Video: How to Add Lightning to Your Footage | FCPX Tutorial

In this Final Cut Pro tutorial, I'm going to show you how to add lightning to your footage so that you can create shots like this.
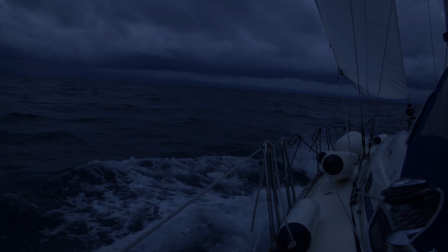There are only four steps and it's super easy to do, so let's get into it.
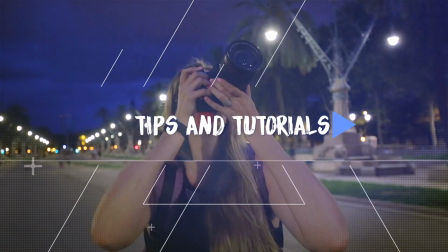The first step is kind of obvious, but you need to choose a suitable shot to add lightning to. It obviously won't work on a blue sky on a sunny day, but if you have some sort of moody looking clouds in the sky you can make this effect look pretty realistic
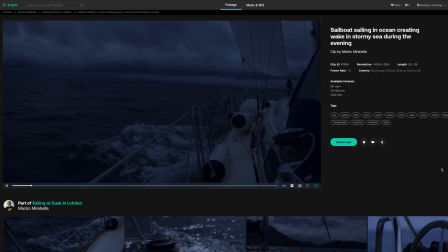39s
and believable i'm going to use this shot of a boat out at sea from artgrid which is a great place for high quality stock footage i'll leave a link down below if you're looking for some stock footage this shot has already been graded to look dark and moody
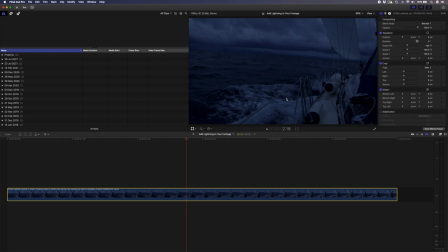53s
probably by adding a lot of blue into the shot and darkening it if we balance the color we'll probably get closer to the original look before
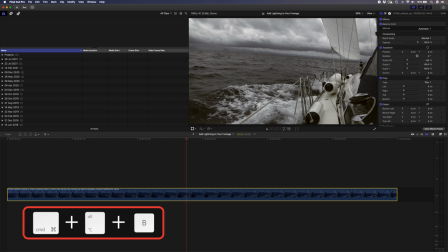61s
the grade so I'll hit command alt b to balance the color and yeah that's pretty much what the original shot probably looked like.
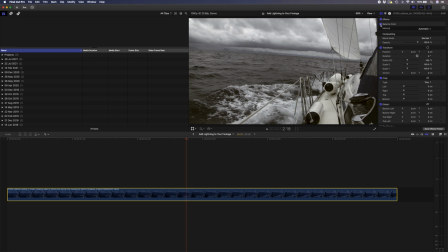69s
Balance color automatically tries to get a neutral balance look and you can change it from automatic
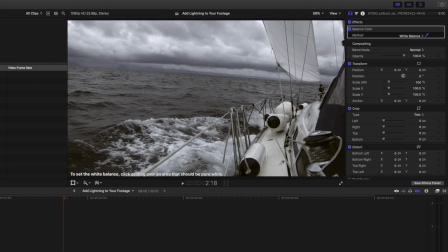75s
to white balance where you can select a white area of the shot to try and get a more accurate white balance. I actually like this moody blue grade that the shot had so I'm going to remove the balance color effect and now let's add some lightning.
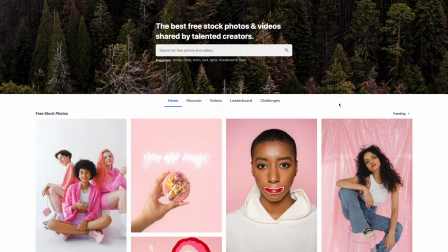88s
Next Next you'll want to add a lightning bolt. You can head over to pexels.com which has a bunch of totally free to use images and videos that you can download.
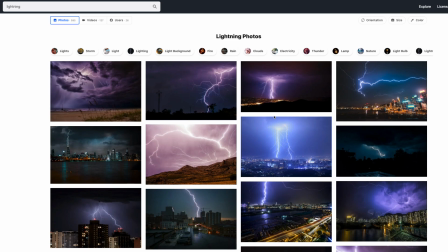97s
I'll search for an image of lightning and I'll scroll down until I find a good looking lightning bolt.
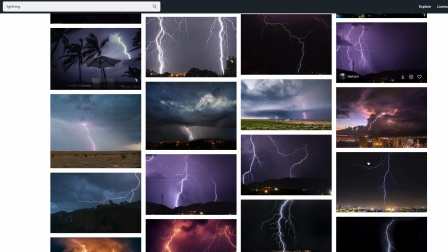103s
I want an image where the lightning isn't obstructed by anything and I'm specifically looking for one that has a nice dark sky behind it.
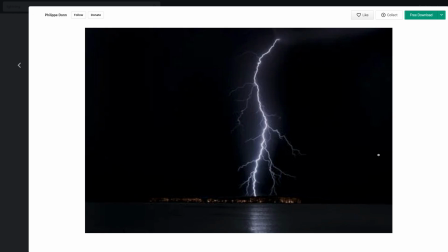111s
So a lot of contrast. This one will do. I'll download that and let's bring that into Final Cut Pro.
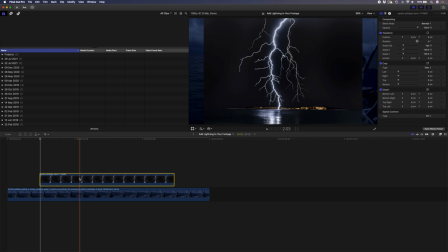117s
so i want the lightning to start right about here and i want to set the duration of this to one frame so i can do that by hitting ctrl d
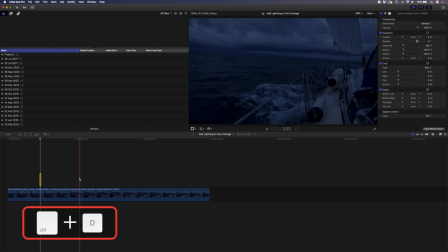124s
typing one and hitting enter that will make this lightning only one frame long next i need to resize it so i'll probably make
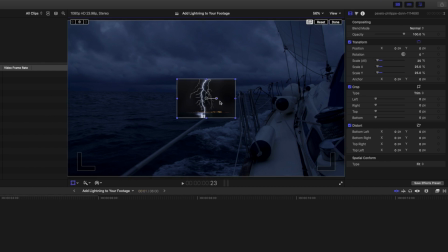132s
it about 25 in this case and i'm going to activate my transform tool and i'm going to just place it somewhere here in the sky i'll probably rotate it just a little bit and i think somewhere there should do i'll hit done and then what I'd like to do is just crop out
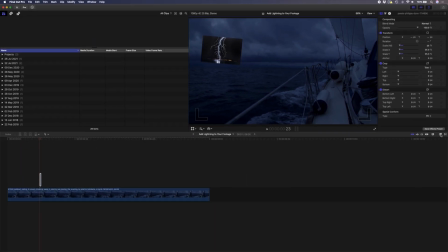148s
all this unnecessary stuff around the lightning bolt so I'll come over to my effects panel and I'll search for the crop and feather effect
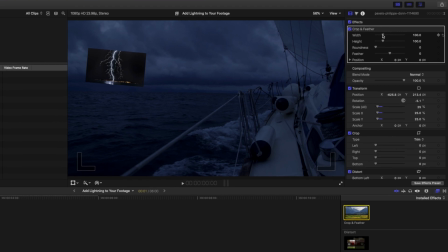156s
and I'll just add that to my shot so I'll crop the width here so that'll crop both sides of this clip and I'm going to crop the height so that I can get rid of what's on the horizon here but let me first feather this out so that I can make these adjustments once
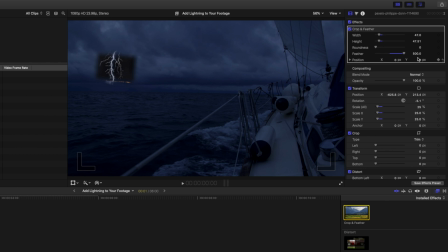171s
and I think the width can come in a little bit more and then I'm going to push the position of this crop up a little bit just so I can get rid of what's on the horizon there. I think somewhere there should do. Next I'm going to set my blend mode from normal to add and that'll help it blend in with the sky a little bit more.
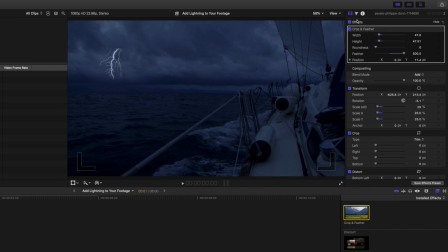188s
You can still kind of see the square so we can get rid of that by adding a color wheels adjustment and adjusting the mid tones just to drop those little areas where you can see the square. I think we can probably drop the shadows a little bit to create a bit of contrast in that little area there.
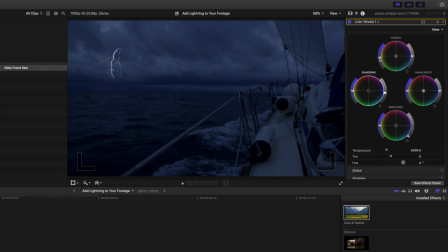206s
I might even desaturate this a little bit because we've got a little bit of blue in the lightning bolt and I want it to be more white. And that looks pretty good to me. Next up you'll want to add some light into the scene.